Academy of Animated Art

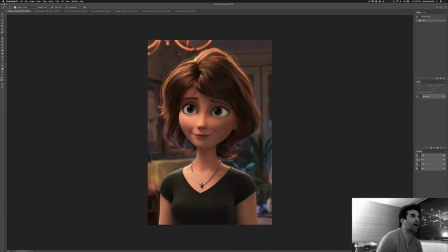[16:26]
In this one, I would actually have encouraged the artist to go with a little bit warmer on the eye dings to represent the key light in the scene,
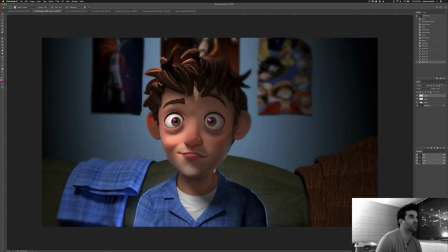[16:35]
and then to pull them a little bit more into the iris so they're right there on the border. And I would say to do the same here with yours. Yeah, and then maybe don't quite let it get this dark over here. It's feeling like a little bit black, just like a little bit more lifted.
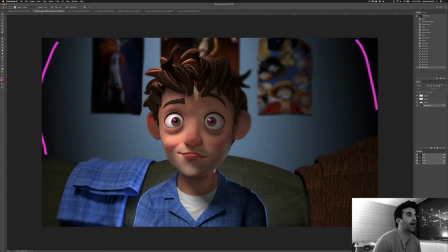[16:53]
And the last thing I will say is that let's try and play with the colors on him just a little bit.
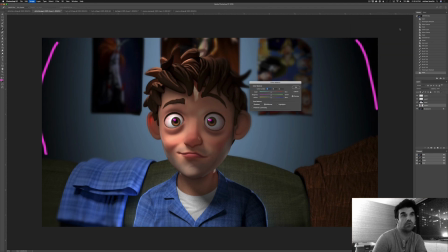Because I think right now I'm just looking at the fill values. Actually, I could probably look at both. Because I would like to see some more coolness in the fills. Maybe a little less green.
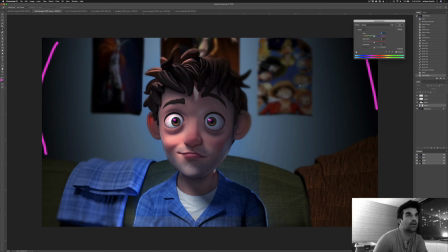[17:30]
Maybe like something in here. And then we'll bring up the saturation in there. And now let's just focus this in on the fill area. Take that off the key.
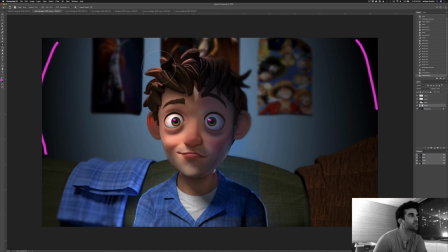And so now this fill is a little bit
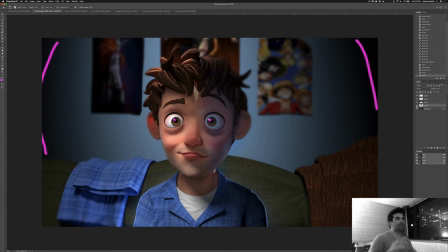[17:57]
cooler overall, and it'd be nice to get that cool warm ratio. Maybe that's a little bit too saturated. Let's pull it back just a little bit, but something a little bit more in there. And this really will highlight some of this really nice kick you're getting up underneath the chin there, and I think that'll look really nice.
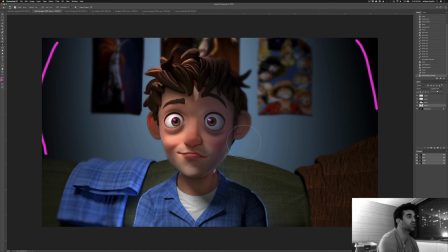[18:13]
But overall, yeah, this is great. Really looking strong. And then we'll go from there. So let me know if you all have any questions. And yeah, we'll keep going, keep lighting. And yeah, happy lighting, everyone. If you have any questions, just let us know.
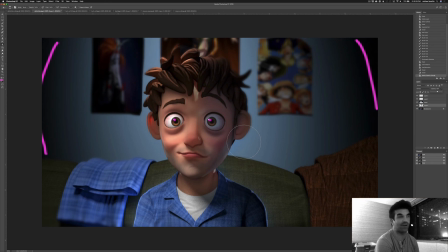[18:28]
Add them to the comments below. If you're watching this on YouTube, add them to the comments. I hop on almost daily to check it out. And for those lighting students, I will see you all on Monday. And I will talk to you all soon. All right, have a great weekend. Happy lighting, everybody.